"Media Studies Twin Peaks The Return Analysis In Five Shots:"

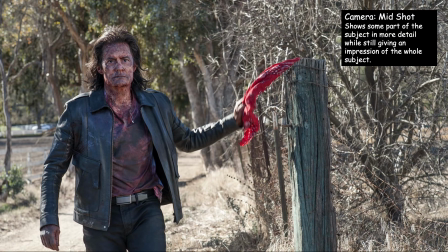8:22 So we have another mid shot, so we can see the person in detail, but we also still get an impression of the background as well, the location of where they are. Now costume, black leather jacket, would suggest that he is an outsider, an antagonist.
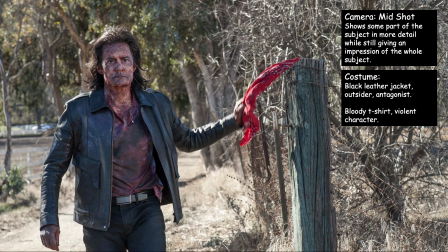8:41 And he's also got a bloody t-shirt, so it suggests he's a violent character. So that t-shirt could have been lightly coloured, but it's been stained with blood and dirt because he is violent.
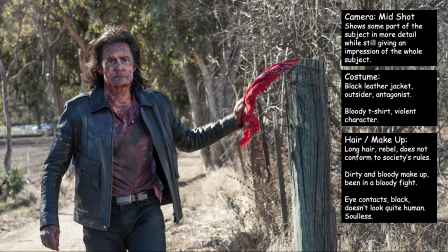8:55 Hair and makeup, he's got the long hair, rebel, so he does not conform to society's rules. That's probably why he's got that long hair. And it also looks like he's got eye contacts in, so black eye contacts. So it makes him, doesn't seem quite human. He also looks soulless. And also he's got that blank facial expression.
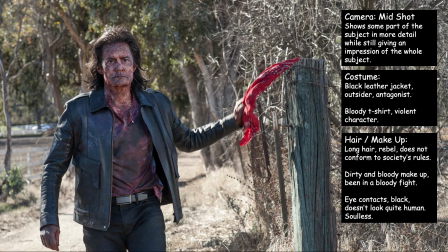9:13 So he doesn't look quite human. He looks very cold character. Location, forest.
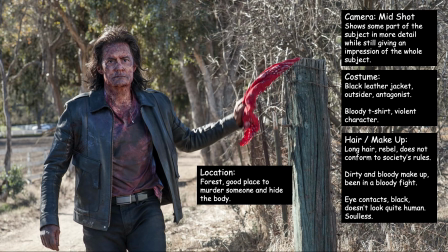9:20 Good place to murder someone, hide the body, which might suggest why he's got all that blood and dirt on him as he kills somebody and buried the body. Or was he himself buried and he's got to climb himself way out of a shallow grave, hence all the mud on him and maybe some of the blood.
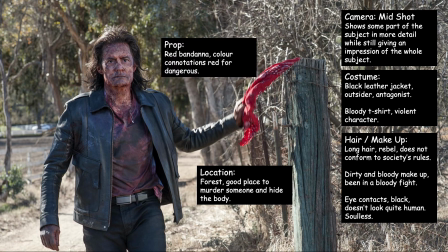9:38 Prop, red bandana, so colour red for he's a dangerous character.
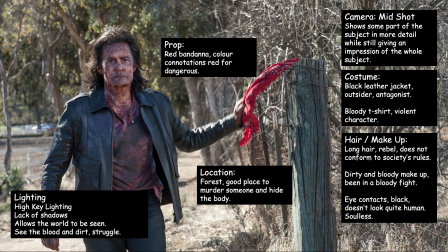9:44 And in terms of lighting, high key lighting, so there's a lack of shadows, so allow us to see the blood and dirt and the struggle that this character has been through and let us see his cold emotions.
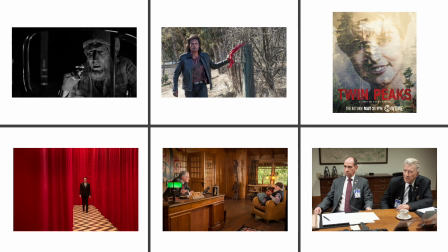10:01 Okay, so that was Twin Peaks: Return in just 5 random shots. So you should get an idea of the narrative just by looking at everything that I have discussed. So thank you for watching this video.